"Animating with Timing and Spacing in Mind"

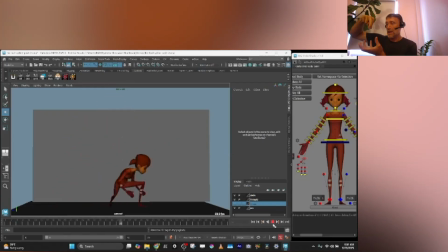Even if you hold the pose, the character has to be moving with the pan and the camera of the background so it doesn't pop around,
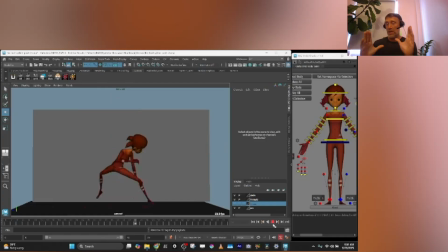because you can't have a camera pan or camera movement on 2s or it's really stroby to the eye.
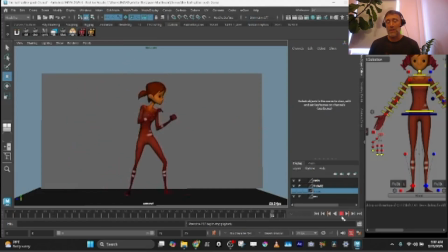So this is generally a 12 frames per second animation. This is a locked off camera, and now the timing feels even more stylized, right?
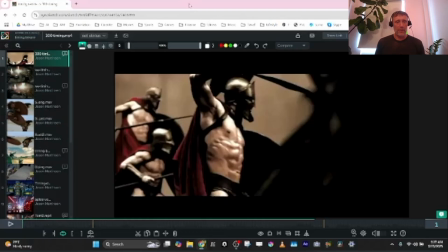So to clarify this further, here's a few more visual examples of this.
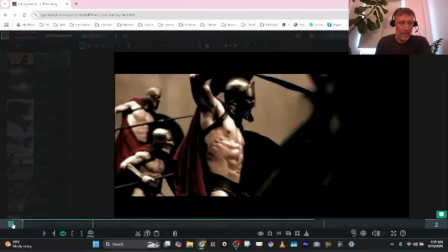This is a sequence from the film 300, and it's using
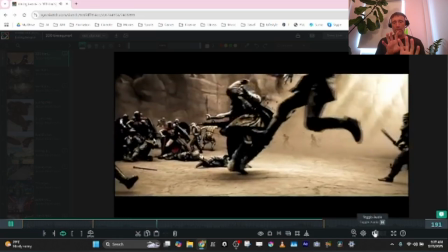3 cameras, close, medium, and far.
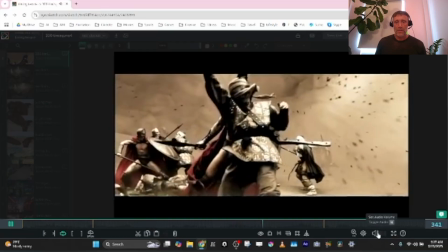And Zack Snyder basically filmed it at a high speed, high frame rate, like 120 frames a second.
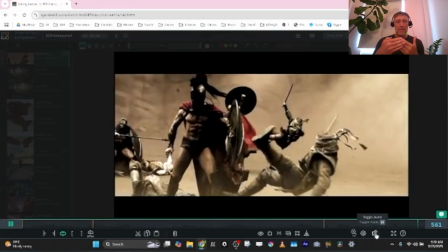And then what he was able to do is take some parts and make it fast, and other parts and make it slow.
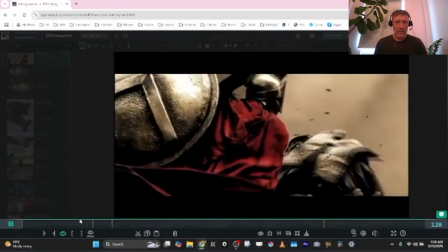And there's a few moments in here because it's more or less just kind of cool, arbitrary, fun, like just cinematic stuff.
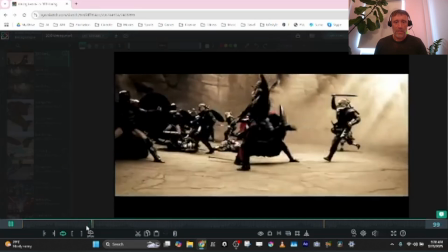There's a few moments in here where he slows down,
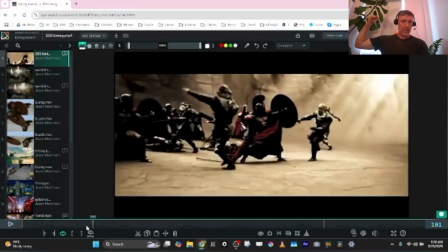because there's a lot of slow-mo, the anticipation, and he speeds up into real time the actual attack.
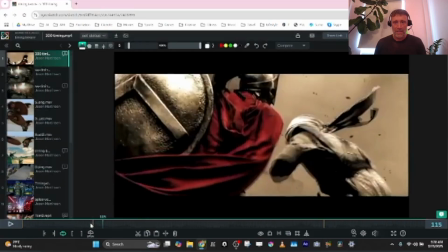So this move here is an example of stylized animation.
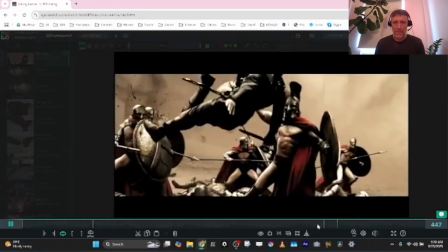Same with here, right? Big anticipation, slow, boom, fast impact.
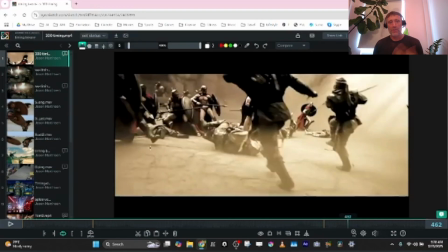So those are some cool things.
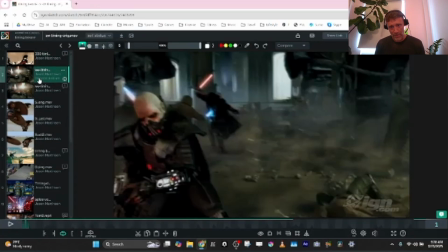This is an animation that was probably motion captured from a cinematic by Blur, I believe, for a Star Wars game.
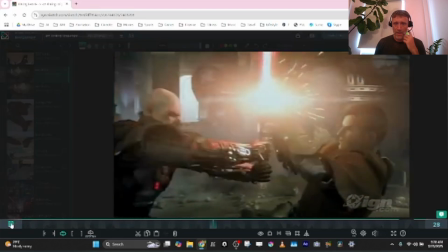And this is the original. 2 guys clashing a lightsaber. And it's quite short.
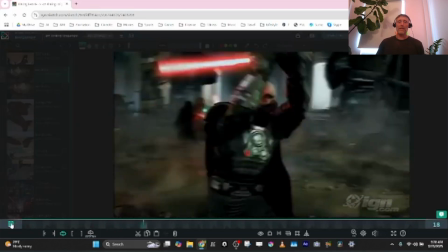And I didn't do much to this.
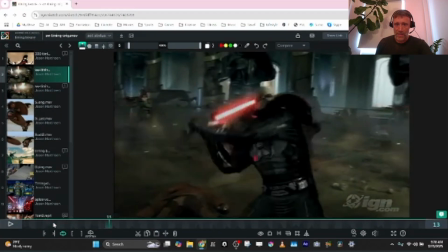I just took it into a video editing program and added some frames on the anticipation and took out some frames on the actual attack, right?
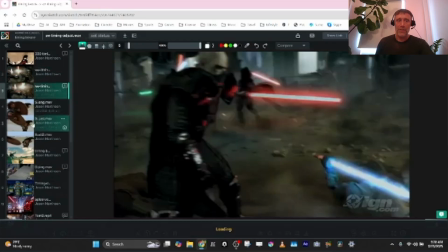So this is the readjust of that. And if you frame through it, basically you'll find that
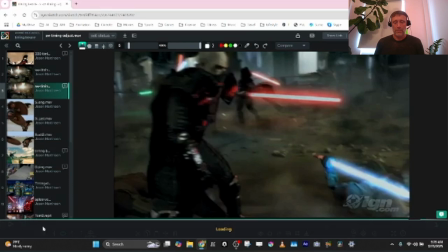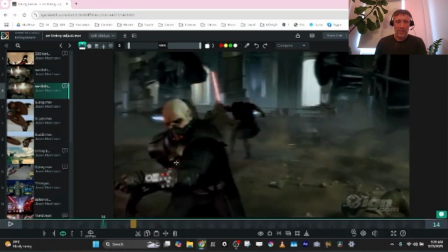you can see that I've added actual frames here because they freeze, right?
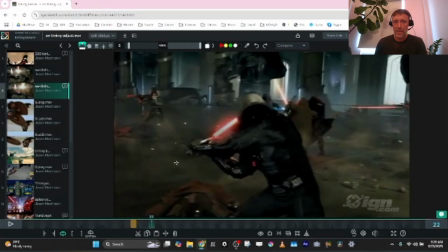Here there's 2 of the same frames. Here there's 2 of the same frames.
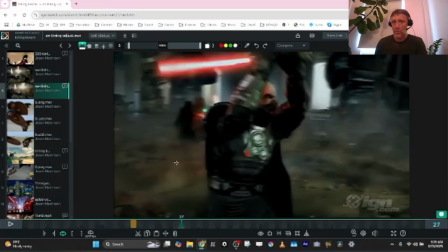And then through here you can see the spacing is, there's only like 1, 2, and then the impact.
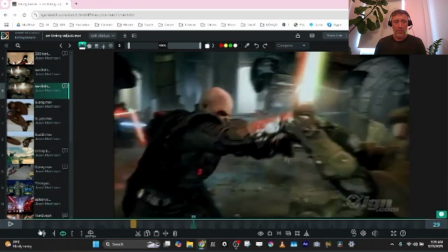Whereas in the original it was like 5 frames. So if you play this one, you can feel the timing is different.
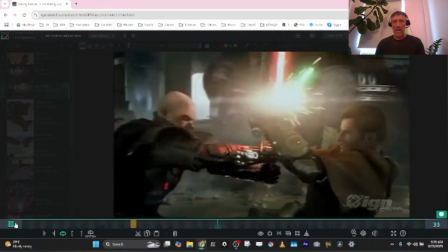There's like a hold and then a faster, more powerful attack compared to this one,
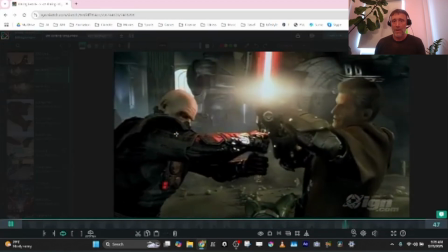which is the exact same amount of frames, but feels a little bit more smooth, right?
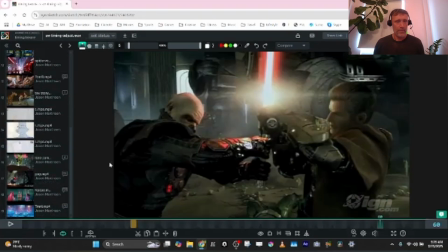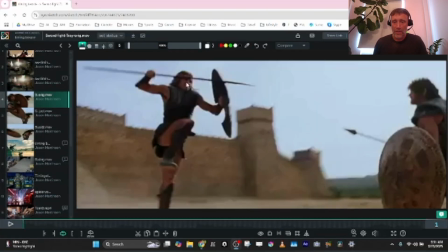So here we have a clip from the movie Troy, and it's with Brad Pitt and Eric Bana fighting.
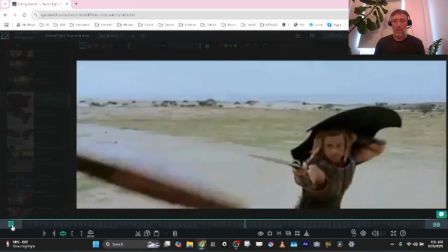And basically I took some of the fight and just edited it together.
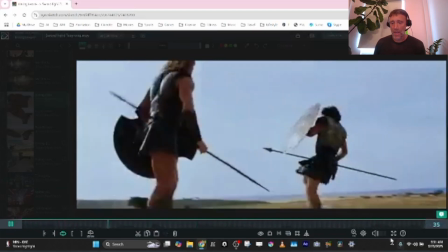And this is all the original timing, right?
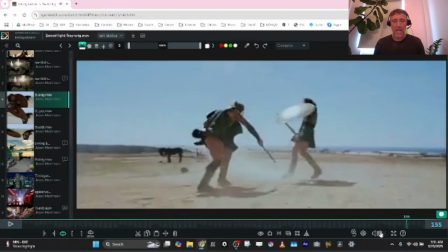Really cool stunts, cool attacks, but obviously very naturalistic because it's real people.
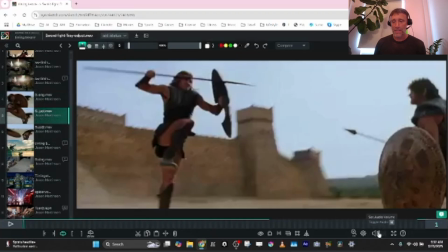So I did the same thing and I retimed it by adding and removing frames.
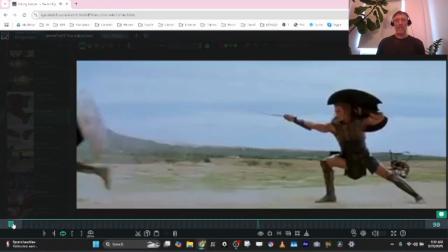So now you can feel, it feels like a little bit more like superheroes, a little more Marvel, right?
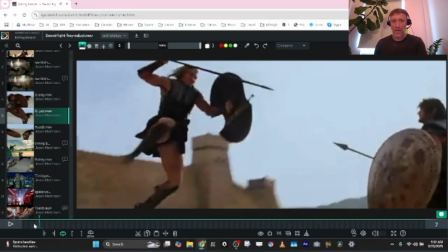There's more hang time. Here you can see I've copied and pasted frames, taken out frames on the impacts,
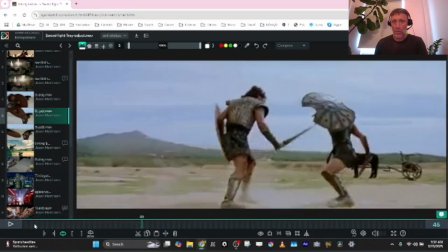and it, you know, it allowed for a more powerful type of feeling.
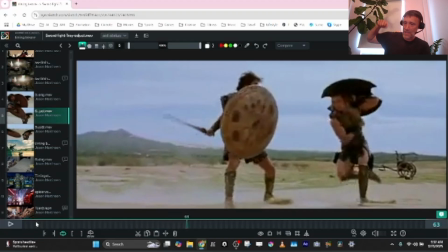So here is a duplicate frame that I've copied. So this anticipation is holding longer, and then the attack is much faster.
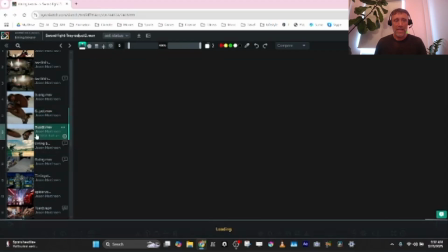Now you can take that to another extent here.
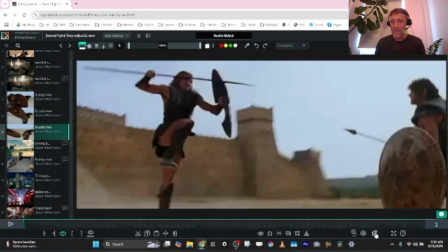Here I've really pushed it a lot, and there's some serious holds and
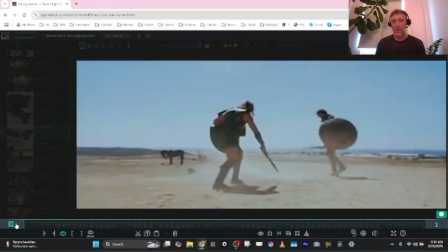very fast attacks. So it's starting to feel a little cartoony here, which would be great if it was a cartoon,
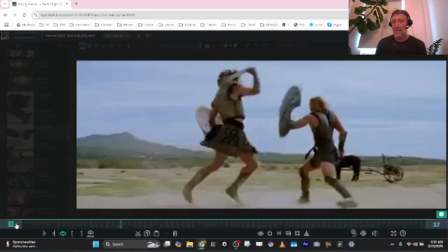but it doesn't quite work because you can feel it freezes and you can feel the attacks lose a little bit of weight because they're just too fast.
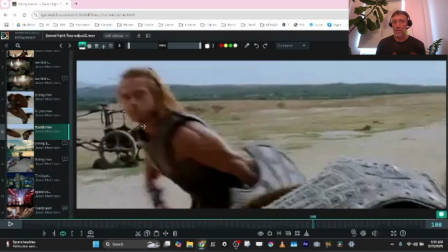Now, if it was more stylized and a cartoon, this would be a great, thing to retime your reference based off of.
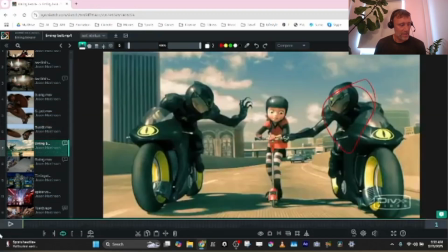I really love this clip because if you watch this guy on the right, he gets electrocuted and then does this crazy like bounce.
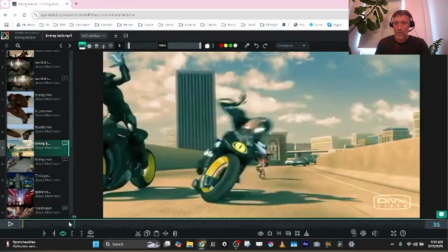The animator basically scaled time through here. So if you watch what happens is he pops up really quick into hang time and you get about 8 frames,
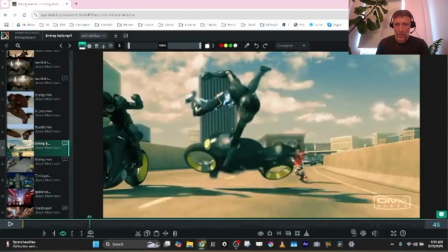which is a beat in animation, where he's more or less just kind of moving through this hold in the air. So you really read this moment of hang time. And then there's some super fast spacing.
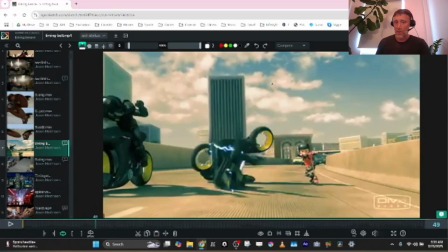Look at the frames here, where he just zips in a smear frame to the ground, does some very quick rolling, and then boom, he pops up into 1,
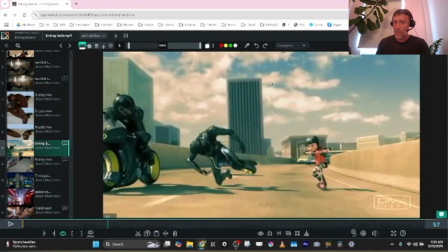2, 3, 4, 5, 6 or 7 frames where he's almost again just going through a moving hold,
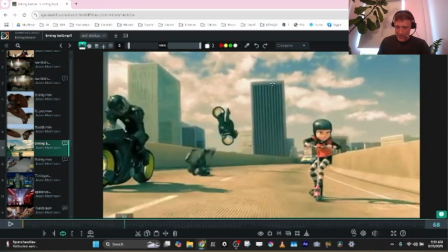and then really quick spacing through here, and then pops up again into a moving hold.
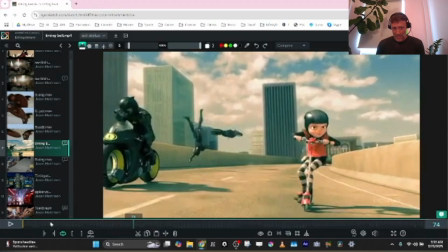So when you play this, what he's doing is he's speeding up and slowing down time, and so you read boom, boom, boom, right? You read those 3 movements. So this is an animator that really understands texture and clarity in timing.
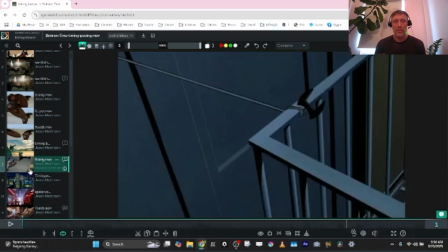A lot of the Bruce Timm's Batman animations, Superman animations do a lot of this, and it's really clear to see on these too.
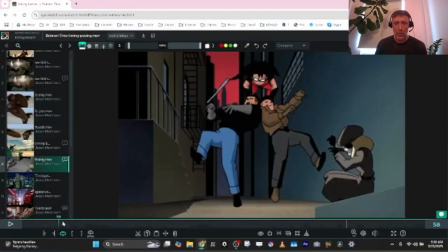You can see Robin, there's a slow-mo moment here. You can see the spacing happening. Look at how much impact is there, a lot in those 2 frames. And then the characters are in slow-mo. Now this is on 2s. And then boom, the spacing gets crazy again, right?
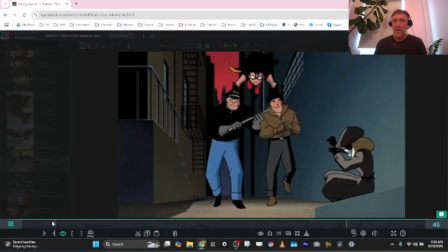So you feel this power on the landing.
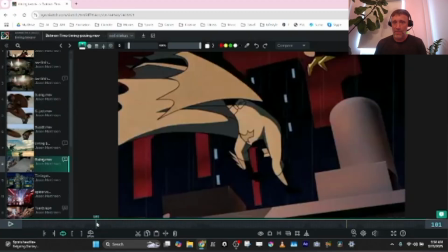Batman here on his handspring, the same thing. He's coming in really fast, right?
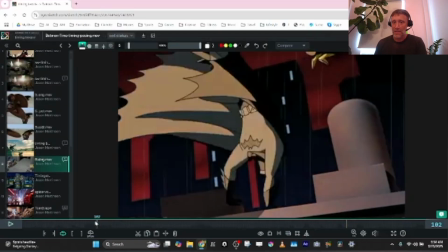Lots of spacing on these frames.
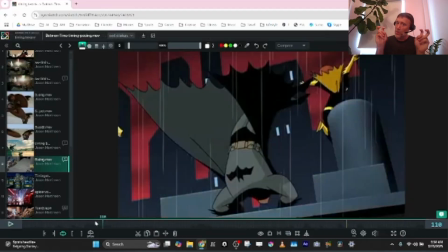Look at the spacing. And then it goes into slow motion, but it doesn't feel like slow motion because you get out of it quickly.
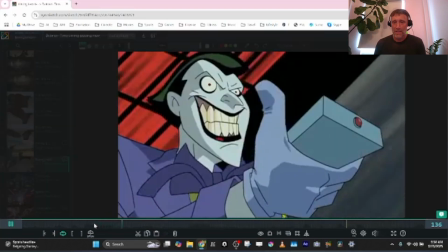It just feels like a clear beat. Same thing here. It's quite obvious. He shoots up in the air.
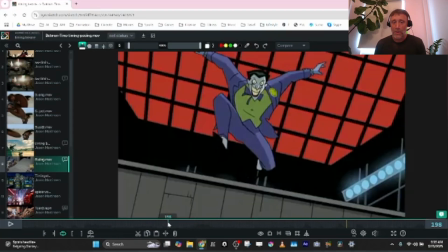Crazy hang time, shoots down in the air. When he hits the ground, you have another moment.
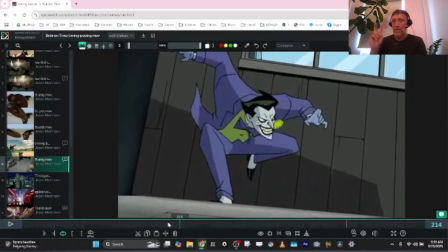Now, here you can see that the pan is on 24 frames a second on 1s, and the poses are on 2s. So what's happening is here the background's moving and the character's moving with the background, but the pose hasn't changed.
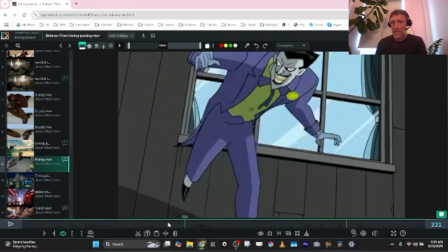So this is the trick I was telling you about. Because otherwise, if this character wasn't moving with the background here, he would strobe background,
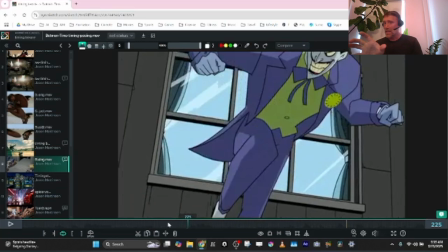but they just strobe back in space, but they just slide him with the background that's moving, so it feels correct.
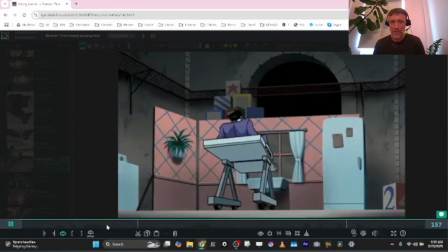All right, so there's a really nice hang time on the Joker here. Fast, slow, fast, slow, fast.
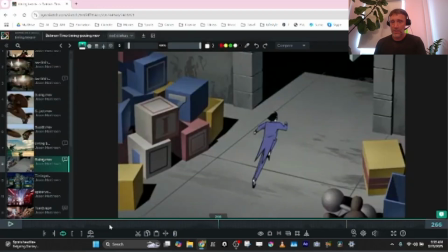And then on this run, you have, it's essentially on 2s, right? These are all on 2s. 1, 2, 1, 2, 1, 2. And it's just crazy keyframes, like crazy pose changes. Batman comes in, same thing. But except for on the landing, you really get to feel this hit. 1, 2, 3.
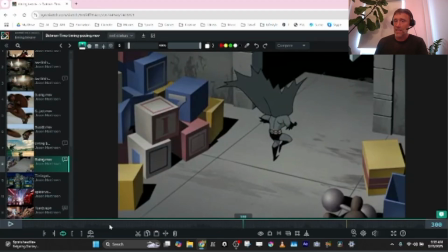It's slow motion spacing. The spacing here is almost non-existent. And look at the spacing on the next frame.
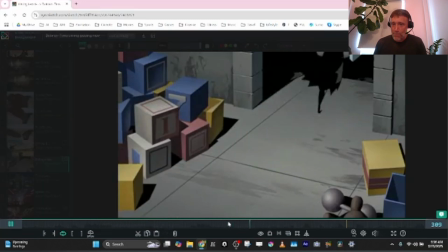So you get that nice texture. And he shoots off. Coming around the corner, the same exact thing.
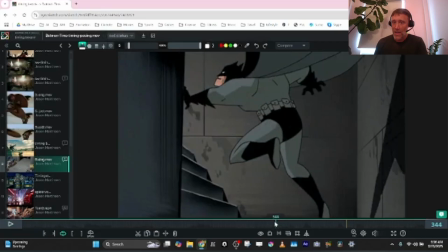He comes in with big spacing. And then you hit this pose, and he's moving through that pose.
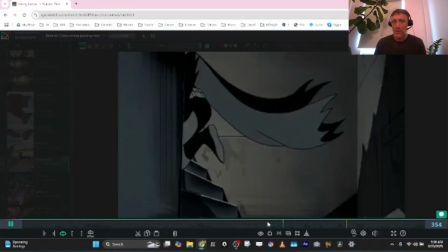You read it. Fast, slow, fast, right? Here they're doing it on the impacts.
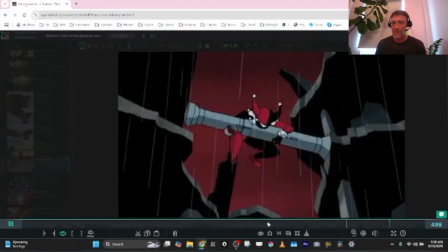Fast, slow, right? So you get this great texture in these animations.
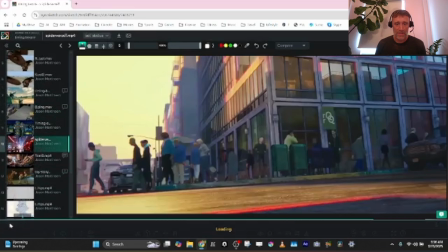Spider-Verse does this all the time. This is just one little clip here.
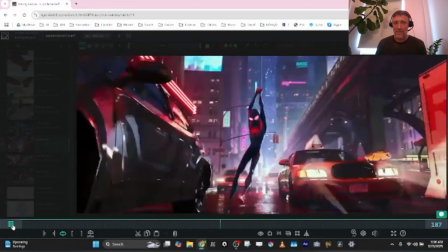I've grabbed a few clips. But you can see the fast, slow, fast, slow, fast, slow, fast, slow, fast, slow, right?
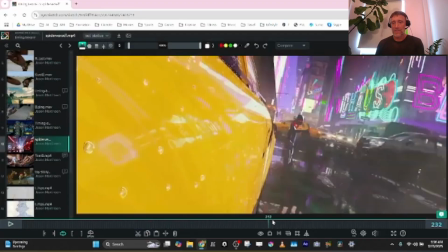Like just going into this example here.